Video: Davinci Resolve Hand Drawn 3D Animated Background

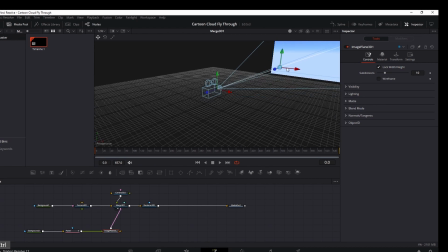[6:56]
so it's right here it's pretty small if
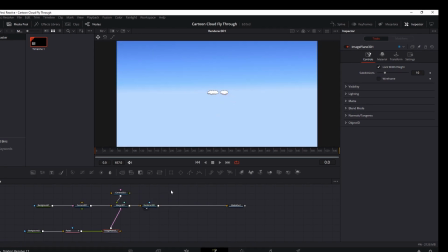[7:01]
we look at our render you can see these clouds out there in space and so what I want to do now is
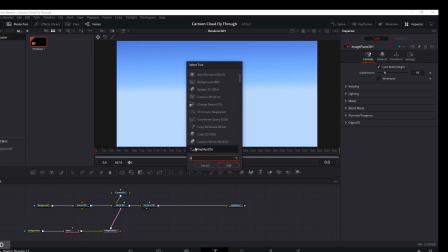[7:08]
add a new node on here I'm gonna hit the shift and spacebar and I'm gonna type in DUP and I'm gonna get a
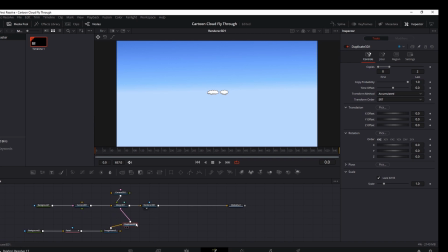[7:15]
duplicate 3d node here so there it is and I'm gonna control some duplications here let's go ahead and try to do like 35 of these and then we need to offset the Z value so bring that up
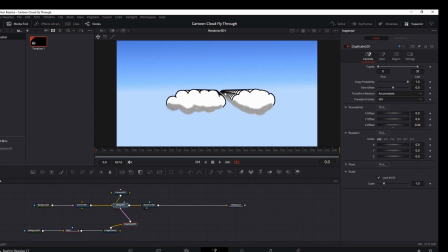[7:33]
a little bit and if we look at this merge 3d you can see what we
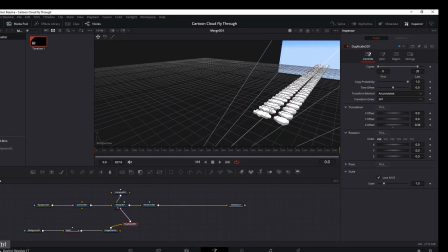[7:40]
did here we put a whole bunch of clouds in our 3d scene here and
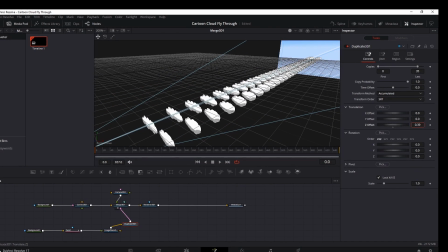[7:46]
we spread it out with the Z value there I can set the spacing there so I've got it starting pretty close to the camera there now we want to go to this jitter tab up here at the top I'm gonna add some translation jitter and so
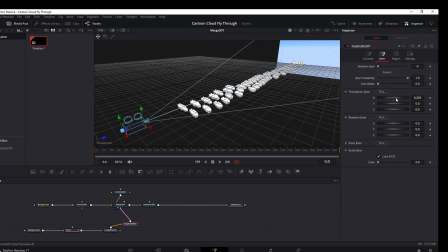[8:04]
it's gonna give some randomness to these cloud locations same thing with Y just a little bit we can add a little bit on the z too so the spacing is not super uniform and I'm not going to touch the rotation jitter this is kind of
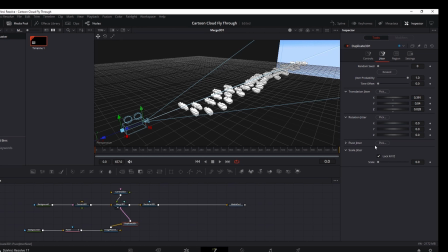[8:22]
a 2d scene even though we're in 3d space here it'll look weird if I have these at angles but I do want to select some changes to the scale jitter I want to unlock this xyz and I'm going to add some kind of some width to some of these so the width is
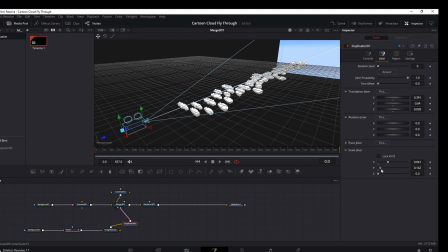[8:41]
not all the same and just a little bit to the Y so we just have some differences there and so if you go now to the render and see it's kind of close but let me bring this back here
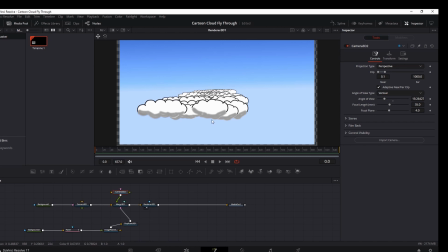[9:00]
pull that camera back there let's look at the render all right so it's kind of back in space there and so I could leave it out there kind of this far out and what I probably should do then if I'm going to do that is go to my jitter a little bit more here and bump the y up some more
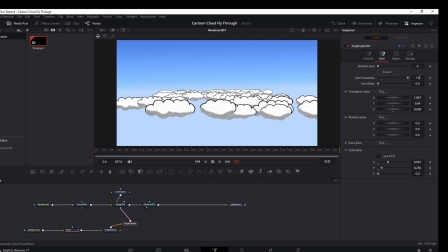I don't want to have too much of a difference in clouds because usually what you see is kind of the clouds at the same level if you're kind of flying over these in an airplane that's what we'd probably see and so
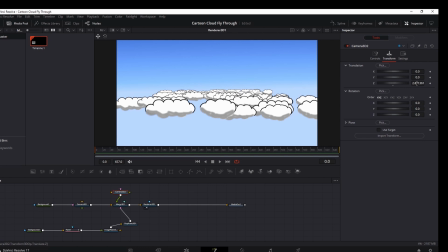[9:40]
if I have my camera now I go in my transform and now I can control my animation through the scene here which is really nice super easy to do and
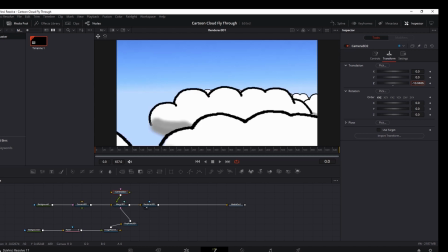[9:55]
I can make this scene as big as I want to okay and so one thing I want to explain
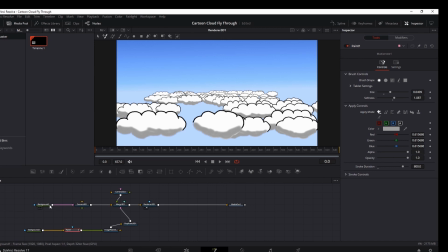[10:00]
is why I did the background the way I did it and so if I use a camera here let's show you the 3d scene here so
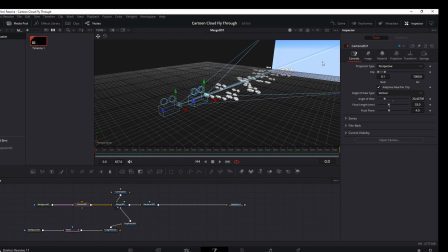[10:11]
I have this camera here and the camera is fixed to this background piece here so if I slide this camera around you can see that background is gonna go with it so it kind of always stays in focus so that's an easy
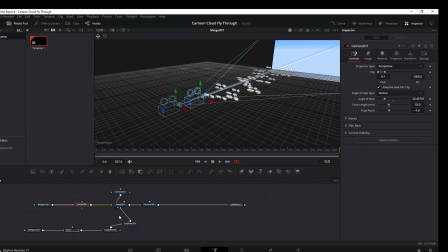[10:28]
way to create a background that doesn't really move and our sky is really not going to be animated but the clouds are closer to our our field of vision so those will animate and
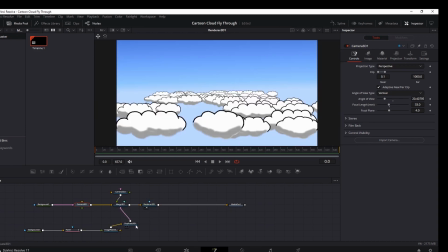[10:42]
so we have our nice cloud in the background is not going to move which is really great